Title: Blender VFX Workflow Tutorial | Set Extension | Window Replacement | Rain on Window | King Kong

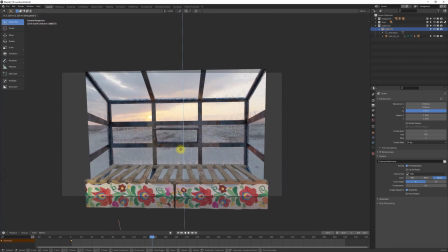I keyframe his position and rotation to start below the window turned sideways, and then to come up and turn his head towards the window.
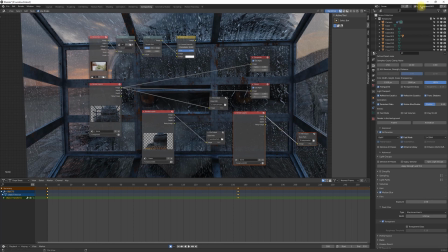And finally, he gets his own render layer and file output. Hit render sequence, wait some time.
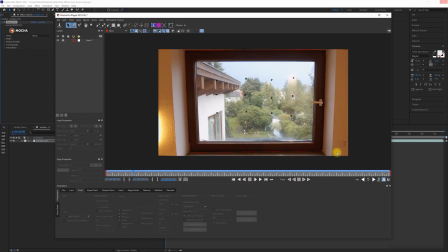And on to After Effects. I create the mask for the window in Mocha, and apply it to a new solid.
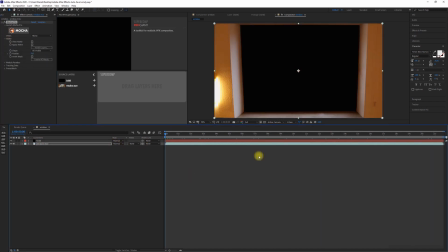I place it above the footage and set the footage's track matte to alpha inverted. I add our rendered layers.
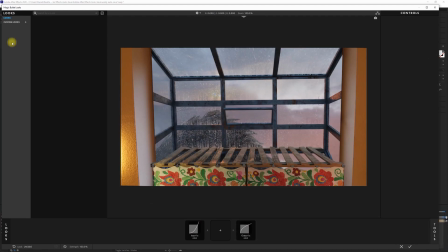And a sunset image as background. Pre-compose all the layers and apply magic bullet looks and a S-curve to get a feeling for the final scene.
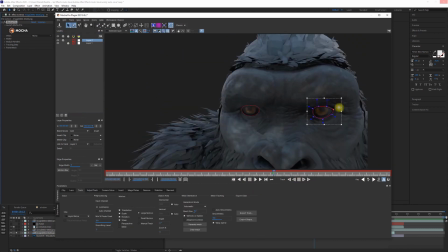King Kong's eyes seem way too dark, so I open the layer in Mocha and track the eyes. I apply the masks to an adjustment layer, add curves and crank up the brightness.
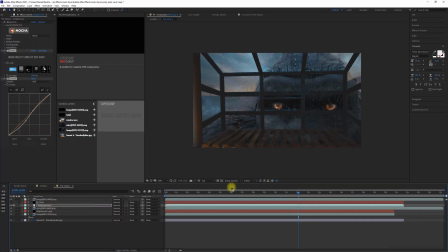I take the color correction from the pre-composed layer, apply it to the individual layers of the comp and adjust the strength of the look to make them match better.
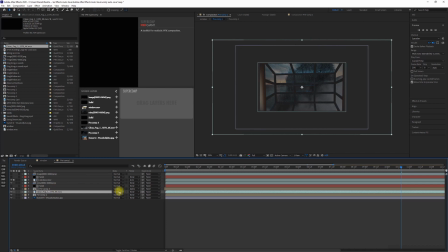I add some cloud footage, place it between the monkey and the window and set its blending mode to screen.
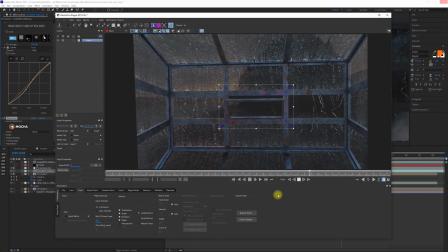Then I notice the view through the gap is too clean, so I go back into Mocha and track the area of the middle window and apply it to a new solid.
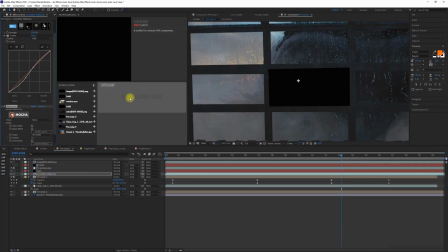I import Ian Hubert's rain texture, place it between the window and the fog, duplicate it a bunch and pre-compose it. I set its blend mode to screen and the new solid is alpha matte. And give it a bluish tint. And that's it.
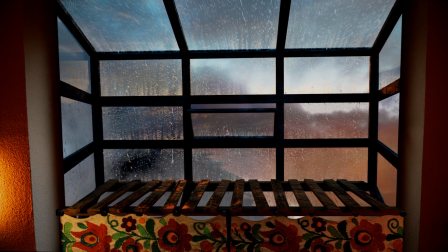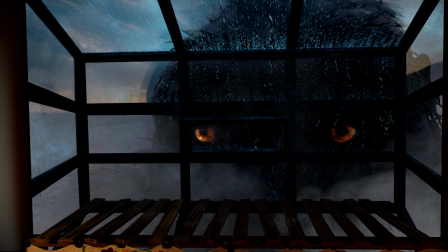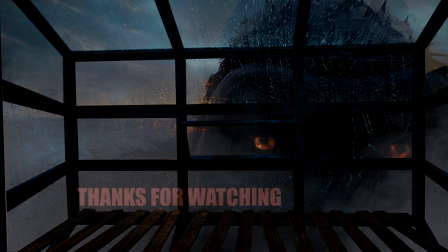I hope most of you like what you saw and that this is helpful to some of you. Thanks for watching.
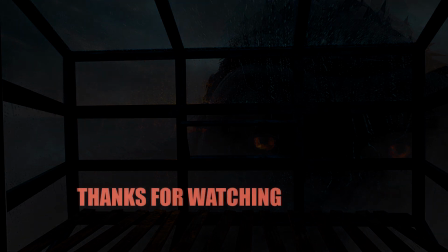Have a good time. And good luck.